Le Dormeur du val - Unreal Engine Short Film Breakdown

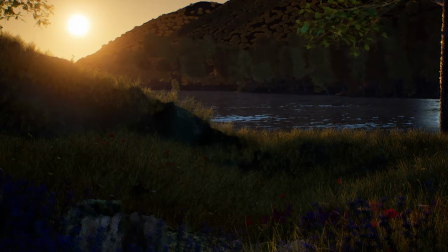[0:00]
Le Dormeur Duval was my first creative work in years, because after my studies I pretty much gave up on creating as I started a non-artistic business career.
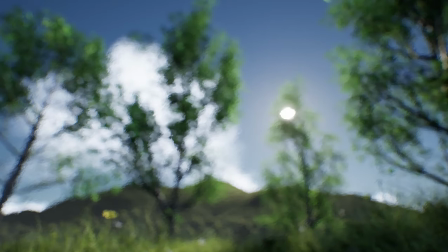[0:10]
But that made me a little unhappy, so I quit my job not long ago looking for change.
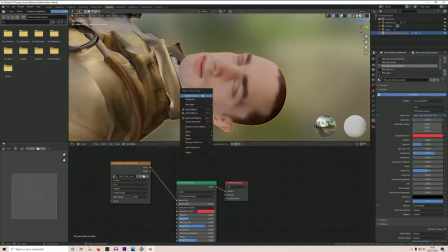[0:15]
I became interested in virtual production and real-time filmmaking, so I decided to start by learning the basics of Blender and the Unreal Engine through tutorials and online classes by Epic.
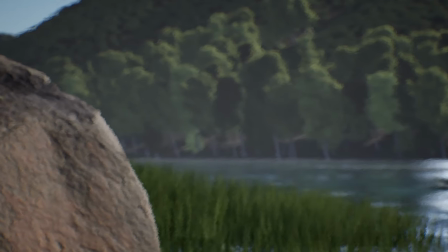[0:25]
Paris was under quarantine when the RTSC was launched, which made it a perfect opportunity to see what I could do with what little I knew.
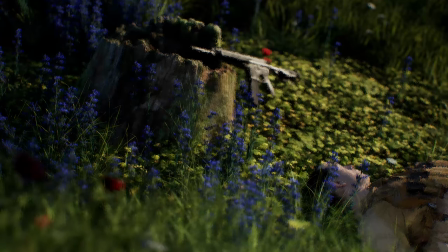[0:33]
In the end, I'm quite impressed with what a complete beginner like me can achieve working alone with just a mid-range computer and in less than a month.
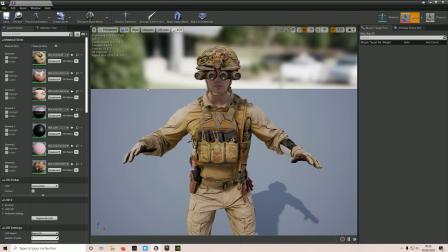[0:41]
I started the challenge with a single asset, a digital human provided by Mac and S Studios.
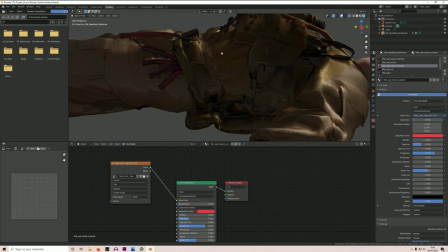[0:46]
I wanted to do something different with it and that's when I thought about adapting the poem Le Dormeur Duval by Arthur Rimbaud.
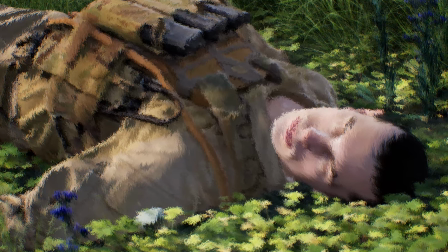[0:53]
Le Dormeur Duval is a short piece about a young boy calmly sleeping in the sun. As the poem progresses we realise that this idyllic scene represents a soldier lying dead on the ground.
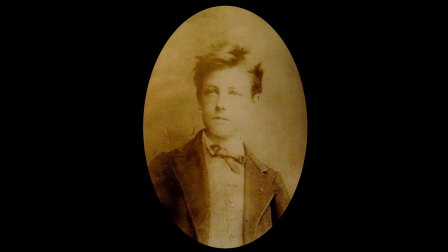[1:02]
It was written by Rimbaud in 1870 when he was just 16 years old and is most likely influenced by the Franco-Prussian war of the same year.
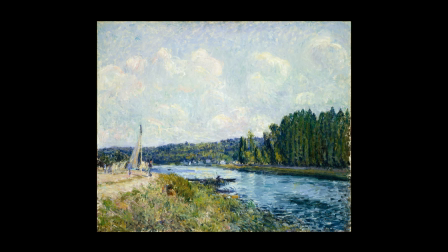[1:10]
The visual style of the short is inspired by the art of the time, the early years of impressionism in works from artists like Sisley or Monet or earlier
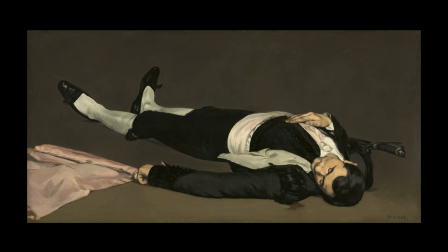[1:18]
paintings such as This Dead Man by Monet which is the reference for the soldier's pose.
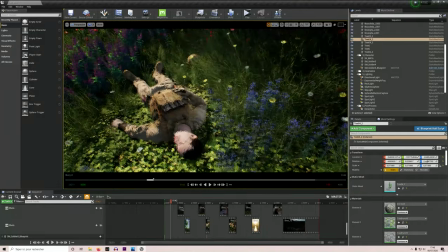[1:24]
The poem depicts a luxurious nature, to which I added a couple of new elements, for example, the poppy, which is a common symbol to commemorate fallen soldiers,
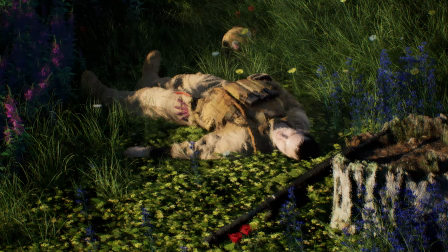[1:32]
or the tree trunk and rifle, both used to structure the space around the main character and to incarnate the presence of death and war in the
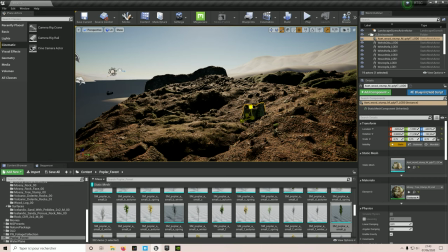[1:38]
scene. The overall project is fairly simple, as I said early on a couple of limitations, first few animations,
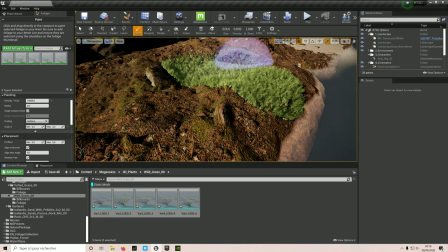[1:47]
second one small setting only, and third little to no facial animation.
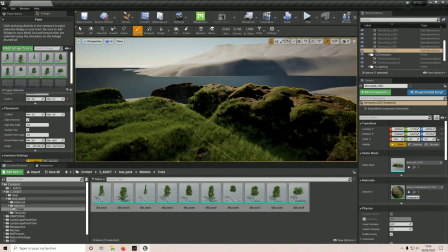[1:54]
This reminded me of the classical unities of classical French theatre, the obligation to respect limitations of time, space and action.
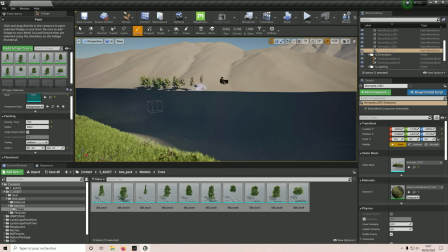[2:02]
Some of the most renowned French plays were created while respecting these constraints. Such limitations should not be a hindrance to creativity.
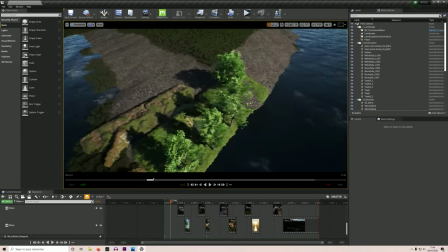[2:10]
I created a small setting, using free assets from the marketplace to create the landscape and clouds,
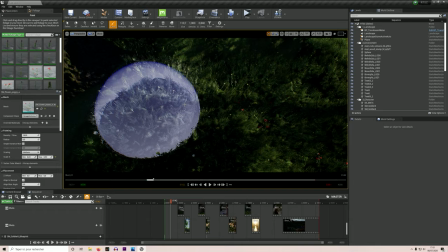[2:15]
using Megascans to populate the scene with high quality assets, and using the foliage tool to recreate a lavish clearing as depicted in the poem.
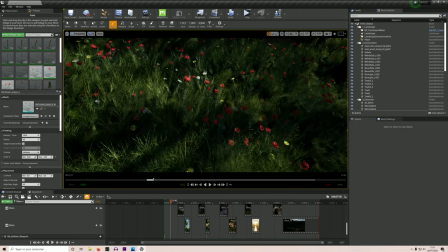[2:24]
Meanwhile, the control given by the Unreal Engine allowed me to play with the sun and lights to create a scene that spans over a full day,
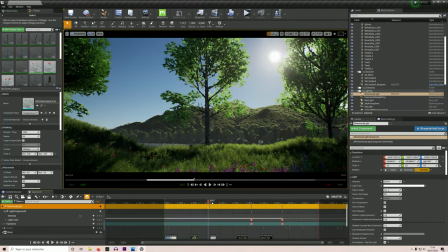[2:31]
where seeing a soldier slowly pass away as dusk settles in.
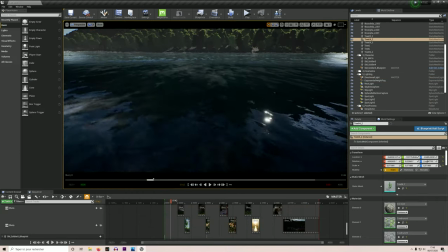[2:36]
I probably like the knowledge to use materials to their full potential, but the engine allowed me to use materials in interesting ways.
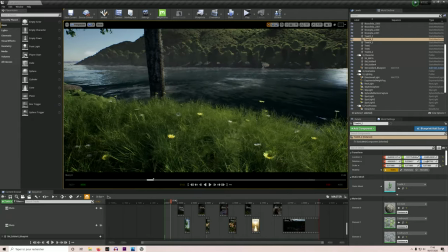[2:43]
To create a river for example, or to increase the paleness of the soldier as the day goes by. play.
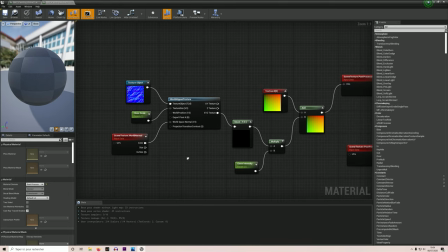[2:48]
More importantly, a simple tutorial and a couple of tweaks were enough to achieve a brushstroke effect thanks to a pulse processing material.
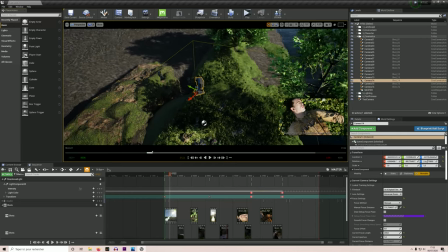[2:55]
Another key element in this short was the ability to multiply cameras.
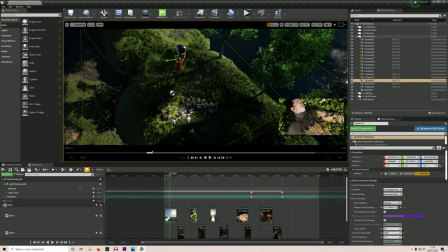[2:58]
I remember the struggle to find good equipment when I was a film student, so having virtually any camera available at hand is amazing.
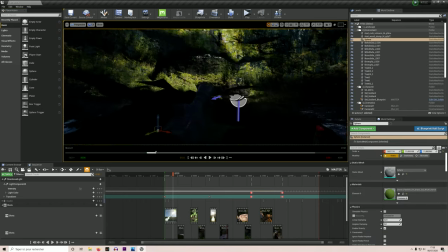[3:05]
I played around with locations, putting them in places which would have been physically inaccessible.
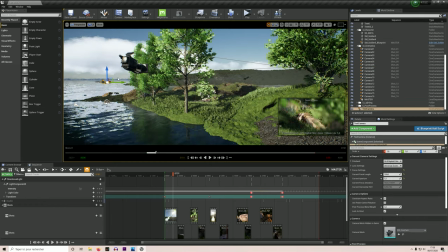[3:10]
All of these elements give a sense of freedom and let me achieve the exact shots I wanted, playing around with the composition of the frame.
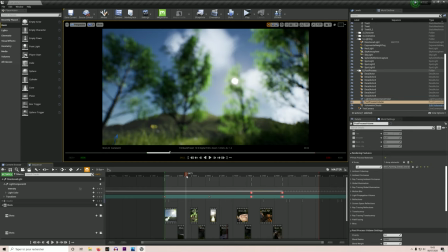[3:17]
Finally, I was able to create a first edit and sequencer and watch a rough cut in the engine.
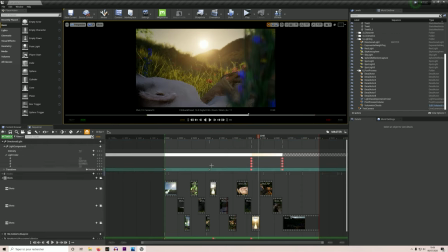[3:23]
I was then free to alter the shots at will, on the fly, even move mountains around and see the result instantly, immediately seeing if the rhythm and camera movement worked.
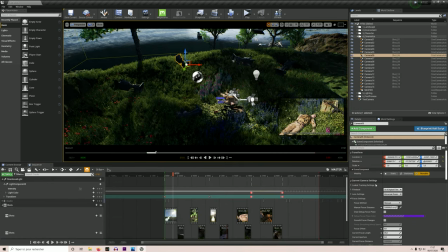[3:32]
This iterative way of working has a lot of potential,
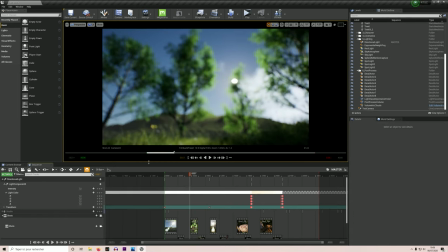[3:35]
I'm excited to see non-linear workflows in the future of film production and I do hope that real-time filmmaking will bring a new wave of original creators.